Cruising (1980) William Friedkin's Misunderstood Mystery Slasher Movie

You're early!
It's like, man, from his point of view, you're probably good that they showed up.
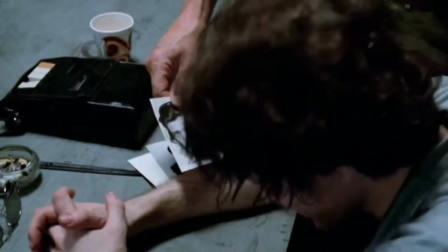254s
They haul in this poor guy. They interrogate him hard.
We're gonna fill the sink up with water, and we're gonna dip your balls in it.
Then this big, huge black guy walks in with nothing but a jock strap and these cowboy boots.
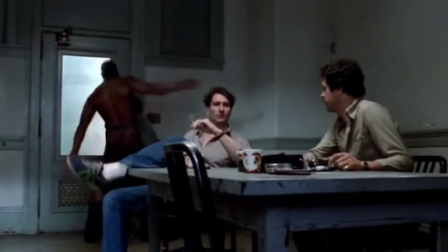269s
And the cowboy hat. And cuffs the hell out of this poor kid. But they got nothing on him.
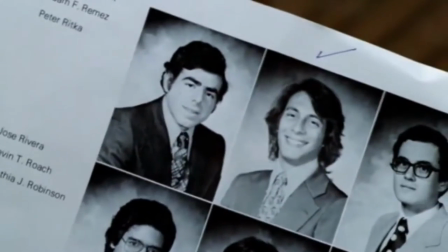275s
The chief says you gotta stay on it. And by the way, here's a bunch of yearbooks. Because the first ever murder we found was a professor who frequented the bars.
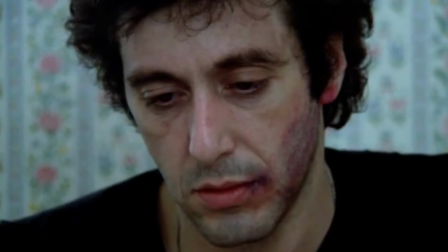284s
We figured that he might have known the murderer. Recognizes somebody right away. He goes to visit his kind of neighbor, which he's befriended. Boyfriend is there instead. He gets into a big fight with him, like a physical altercation.
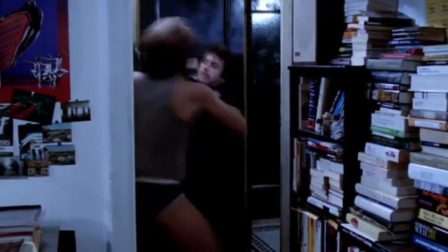297s
Breaks through the door and like provokes him. You can tell he's going off the rails.
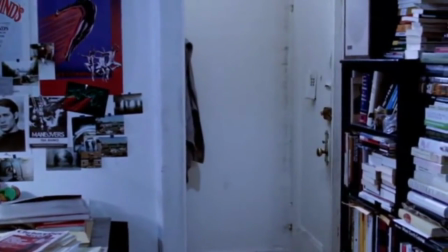301s
So after he basically threatens this guy, he goes out cruising,
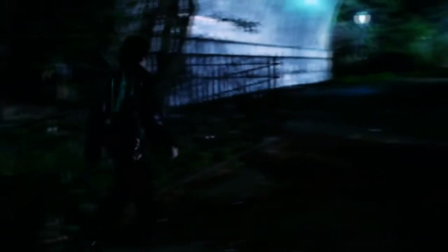306s
hoping that the murderer is gonna pursue him and that he could finally catch the murderer.
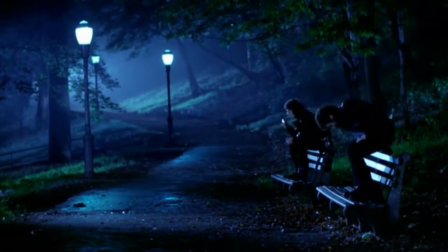312s
That's where we're gonna end it. Yeah, if you wanna see how Cruising ends, keep watching Cruising. Based loosely on the book by Gerald Walker, and actually, Friedkin was approached more than once to do a movie about this book,
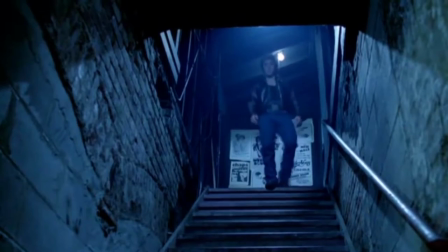324s
and he didn't really wanna do it until he realized that if he made it take place in modern times and not in the 70s when it was written,
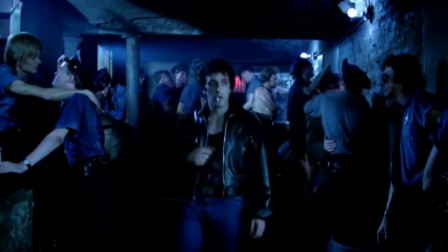331s
and had it take place in the S&M clubs, there would be an awesome backdrop for a murder mystery.
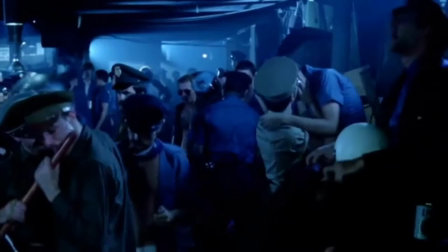336s
And they really did their research. They went to all the bars. They get an idea of what it was really like in that scene. And they actually shot in the bars, too. Yeah. Shot in a bar that was called the Mine Shaft. But they changed the name to both the Cockpit and the Ramrod for the movie. Yeah. Which are great names for gay bars, like, let's face it. From the get-go, we're lucky that this movie was even made and released because it went through so much problems with production. Touching on the, you know, the gay scene spurred on all this protesting.
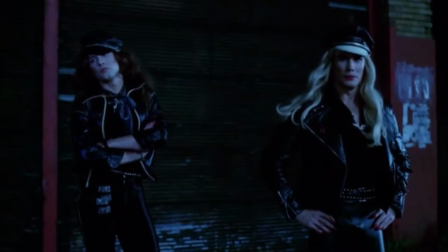371s
They were lucky to even get what they got. Yeah, the protesting was so heavy that they had to record almost all the dialogue from all the outdoor shots.
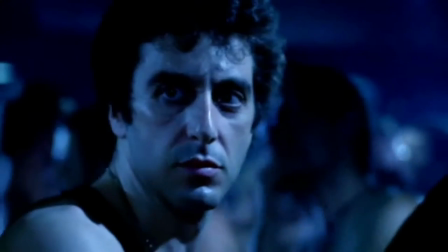382s
Afterwards, the mics are picking up all the protesters yelling and screaming. The movie was highly criticized for anti-gay commentary. This movie actually has none of that. It actually has no gay commentary whatsoever if you really watch the movie. No anti and no pro. Yeah. It is just simply a backdrop for the movie. Yeah. That's all it is. And William Friedkin has gone on record saying that. And it's a great setting for a murder mystery.
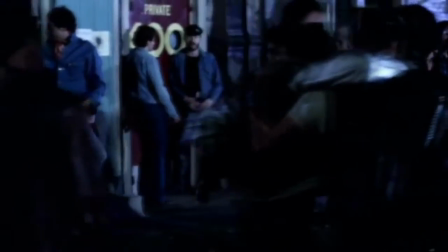409s
Dark and it's seedy a little bit. And the fact that everyone kind of dresses the same helps the mystery too, because everyone kind of looks the same.
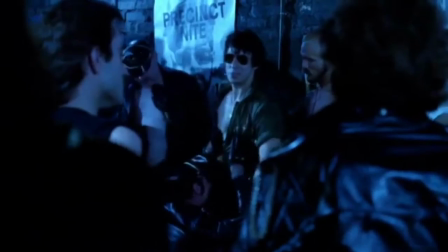418s
With the dark hair and the glasses, and they got the hats on, the leather jackets, like... Yeah, everybody's kind of in disguise, almost. Yeah. As the viewer, you kind of let your guard down.
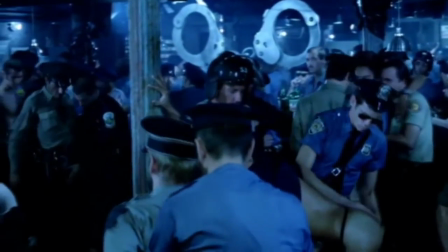428s
You forget that there's a murderer, and you start watching what's going on in these clubs, right? In real life, that's probably how it was, right? It's probably, like, all the stuff's going on.
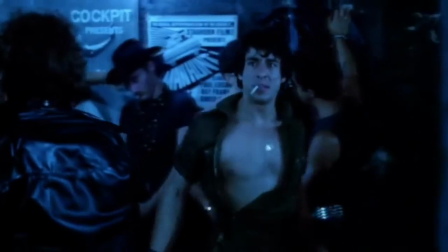438s
Well, a murderer lurking around is... The last thing on your mind. Exactly. Yeah. Yeah. The look of this movie is fantastic. All the shadows... And the colors, or the lack of colors even. The director of photography actually wanted to film it black and white.
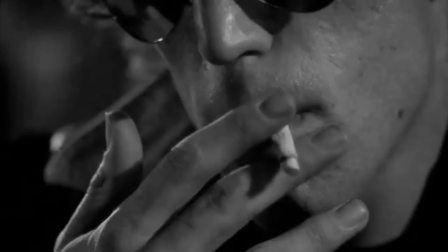454s
Friedkin's like, no, we're not doing it black and white. But certain shots, especially the nighttime shots, could be black and white.
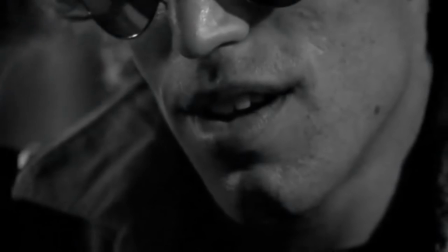461s
Yep. It's got that monochrome blue look that was basically became super popular in like the 2000s, and all those movies had that blue tint to it.
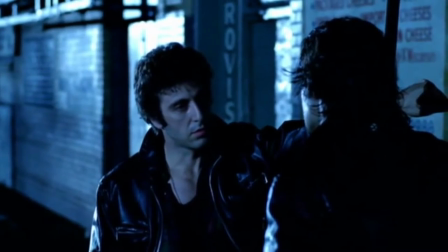470s
Right, yeah. Old Cruising did it in 1980, like 30 years before it became like a fad. The music also helps a lot in this movie to create the atmosphere.
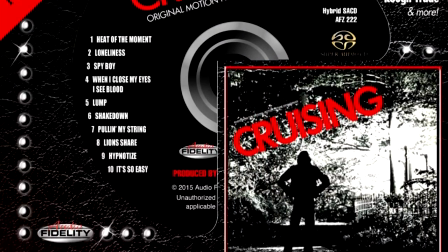480s
And I love how there's a whole bunch of different things going on with the music, right? There's contemporary music of the time in the clubs.
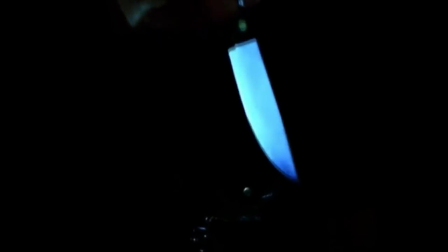487s
These synth sounds during the kills, which really makes it creepy.
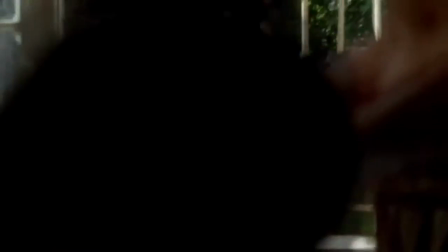492s
And then when he's on the hunt, there's all that kind of weird jazz music. And not just the music, but the sound design of the film, like the sound of the setting that they're in, like when they're outside and the crickets are going, and it's like, you know,
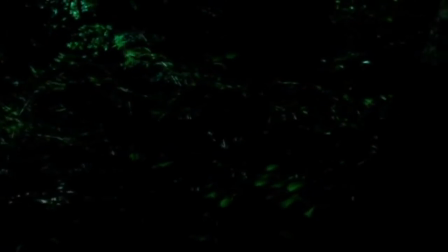506s
a kill is gonna happen, and all these cricket sounds are starting to kind of overwhelm you.
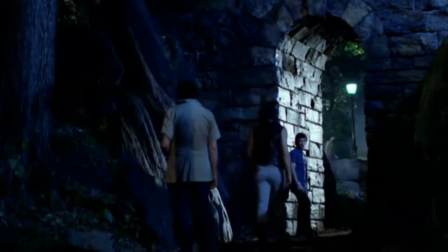511s
And when they're cruising outside, there's that kind of arch that they all hang out in. You hear all the people walking with the chains, you hear all the chains, the leather crunching all the time.
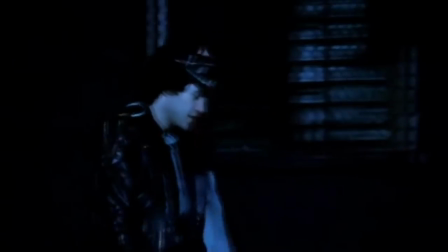523s
Like it makes you feel like you're there. It sucks you into the movie.
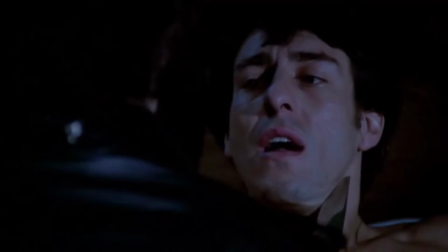527s
The sound design sucks you right into that scene. Like, there's a lot of misdirection with the killer and the kills. You actually have to watch the movie probably 2-3 times to even get it, because they don't spell it out for you at the end.
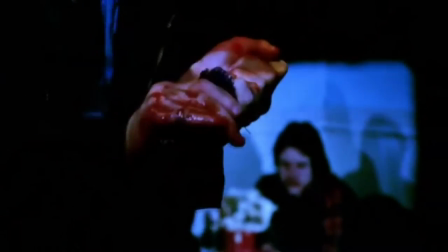541s
There is more than one killer. Yes. And you can only find that out by watching the movie 2-3 times.
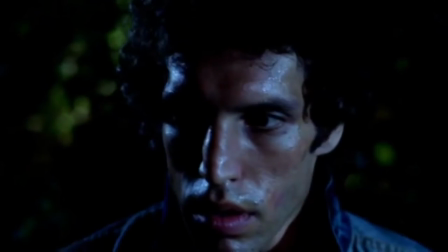546s
The killer from the first kill actually is the guy who gets killed in the second kill. If you look closely,
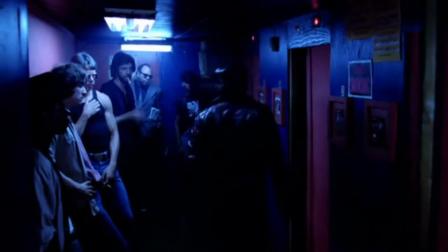552s
the guy who goes into the peep show to kill the guy in the peep show is the guy who gets murdered in the first kill. So Friedkin is really playing with who is the murderer here. And the fact that they all wear the hat and glasses works perfectly, because you can't really tell unless you really look that it's a different guy almost each time.
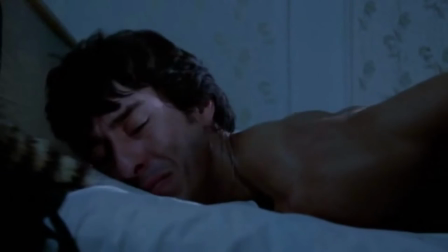575s
The fact that each killer says, "Who's here? Before each kill, I'm here."
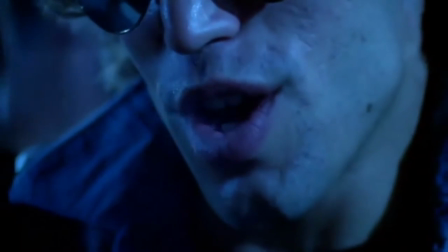581s
is very interesting, because you just then assume it's the same person, but it's not. But it's not, no.
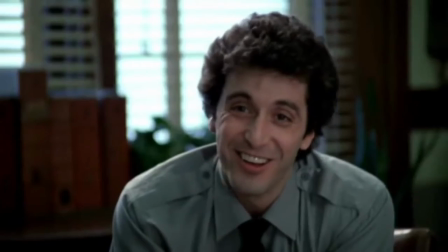586s
Pacino is actually kind of weak. Personally, I kind of don't like him all that much in this movie.
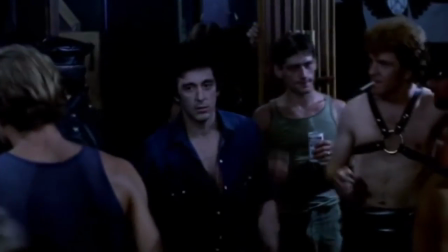591s
Seems a little phoned in. Yeah, like, he's probably the weakest link in the whole movie. It was supposed to actually be Richard Gere to play this part.
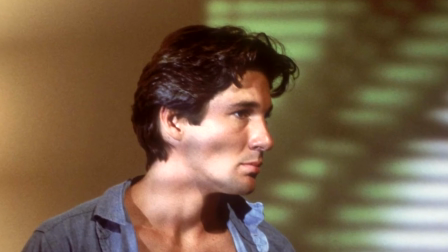598s
He really, really wanted to do it. It would have been very interesting him being in the role, because I think he would have been a young upstart. Yeah. He would have probably put everything into it. He had something to prove at the time. Pacino, not so much.
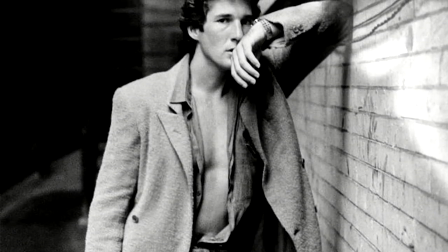610s
Richard Gere, actually, he's pretty good looking, right? Yeah. So he would fit into that whole scene. Yeah. Pacino, not that good looking. I wish they would have gone a little deeper in and fleshed out a bit was the Steve Burns character. In the book, apparently that character has a bit of a history of being a homophobe. I actually beat up like a gay guy in high school, is a bit of a racist, and they don't really dive into any of that,
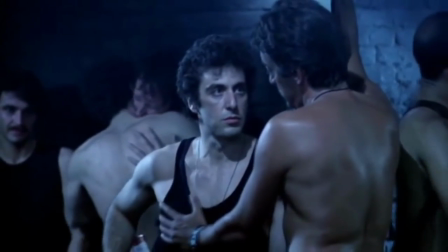637s
and it kind of maybe would have made the fact that he is doing this undercover work in the gay clubs a lot more interesting.
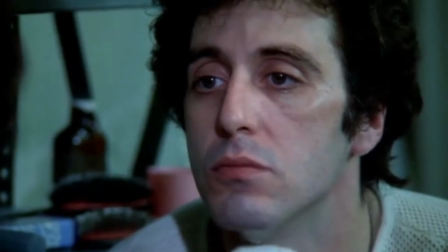644s
It wouldn't have made for such an ambiguous ending. You're right. But overall, Cruising is such an underrated, overlooked mystery murder masterpiece.
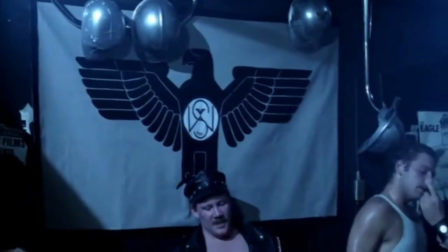655s
Yeah. It really pulls you into that scene. That whole scene. It's great. And the fact that, like you said, doesn't really make a statement on the gay lifestyle.
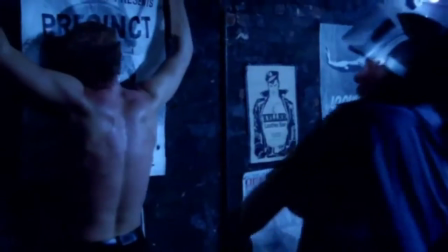665s
It shows a small aspect of that lifestyle, which was the gay bars, the leather bars at the time, chose to use for a setting for a movie.
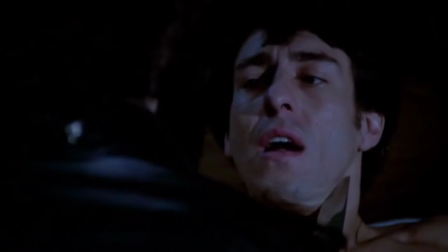673s
I do like how the movie sort of showcases the fact that it's not gay people or straight people that are vulnerable, it's anybody. Anybody, yeah. Right? And yeah. Anybody can get killed. Yeah. Yeah. You know, it doesn't discriminate. Yeah.
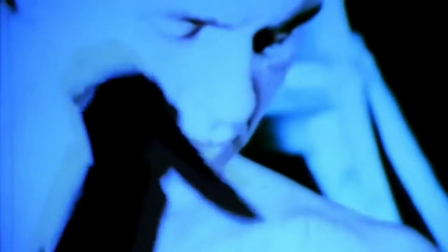687s
So if you're in the mood for a dark, gritty murder mystery that's almost kind of a slasher, check out Cruising.
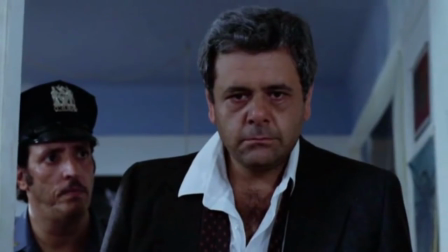694s
It's a real ride. Ending is one of those great mystery endings where you're, could go either way. Could go any way. It's one of William Friedkin's kind of overlooked movies. But it's one of his best. One of his better movies. So please check out Cruising. keep drinking. And cruising for a piece of ass. And until next time,